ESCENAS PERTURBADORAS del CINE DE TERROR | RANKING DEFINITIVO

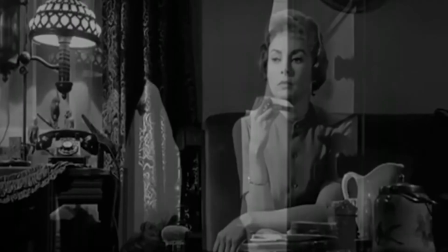12:21 Se trata de la escena de la ducha, en la que Norman Bates asesina a Marion Crane, la inquilina alojada en su hotel.
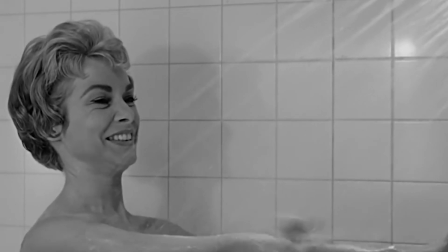12:31 Esta escena condensa un sinfín de elementos que la hacen tan icónica.
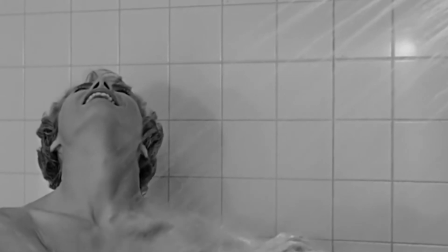12:35 Por un lado, fue la que más demoró en rodarse, pues tomó una semana y 52 tomas.
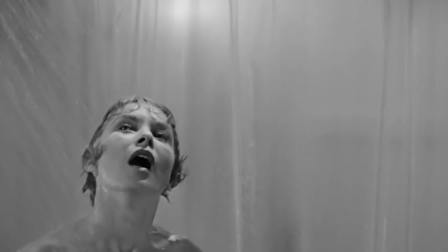12:41 Una de las razones por la que esta escena tuvo tanto trabajo fue para burlar a la censura,
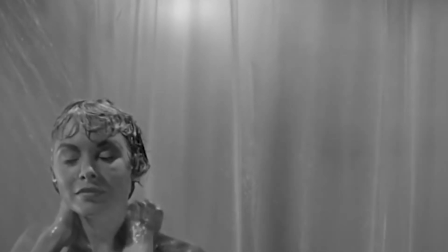12:46 ya que en esa época se encontraba vigente el código Hays, que determinaba qué contenido era sensible para la pantalla.
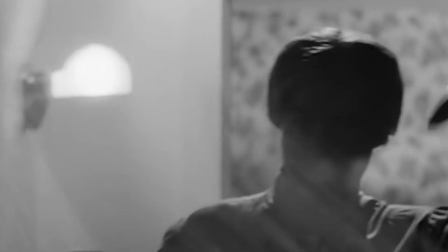12:54 Y es que esta escena contiene asesinato y desnudez, con lo cual no pasaría la censura.
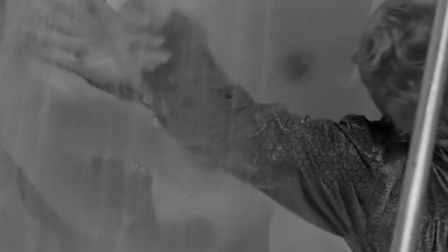13:01 Pero si nos fijamos bien, ambas cosas ni siquiera pueden verse de manera explícita,
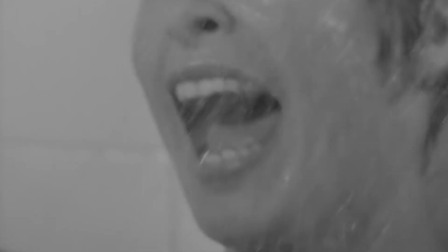13:06 y esa es la magia del cine y la precisión neurótica de Hitchcock, lo que nos mete de lleno en un asesinato a sangre fría.
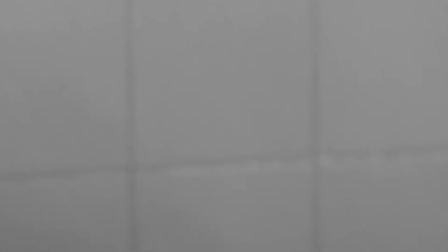13:13 En cuanto a la sangre, utilizó jarabe de chocolate, que en la cinta blanco y negro pudo apreciarse como sangre.
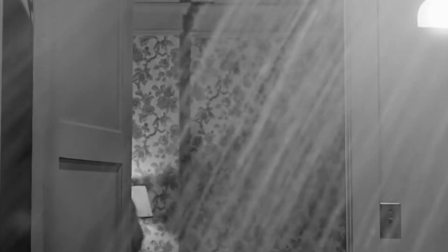13:19 ¿Y cómo ignorar la banda sonora que identifica esta escena?
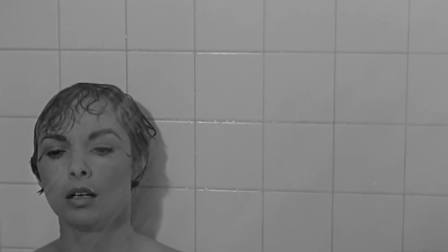13:25 Bernard Herrmann creó esta pieza de violines, violas y violonchelos, designada como El Asesinato, y que se encargó de cubrir de terror a esta escena.
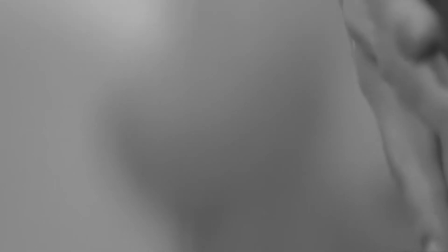13:34 Esta película y su escena se vuelven tan importantes porque justamente condensan la maestría de Hitchcock en los géneros cinematográficos del suspenso y terror,
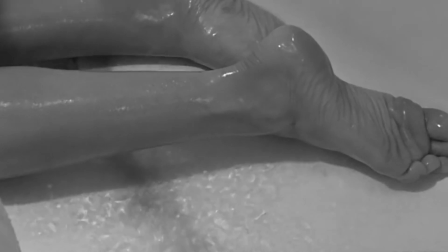13:42 y a partir de aquí se sientan los precedentes para todo el cine de género venidero.
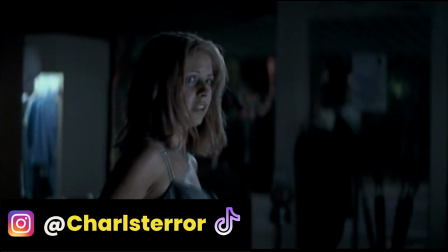13:47 Y para ti, ¿cuál es la muerte más icónica del cine de terror? Si este video te gustó, deja tu me gusta y suscríbete al canal. También sígueme en mis redes sociales para más contenido de terror. Recuerda que en este canal se respira el cine y el terror.
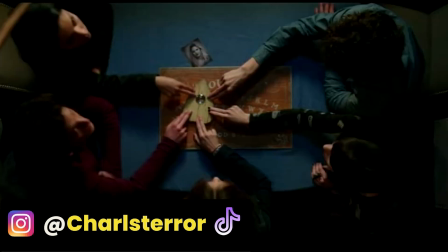14:02 ¡Oh!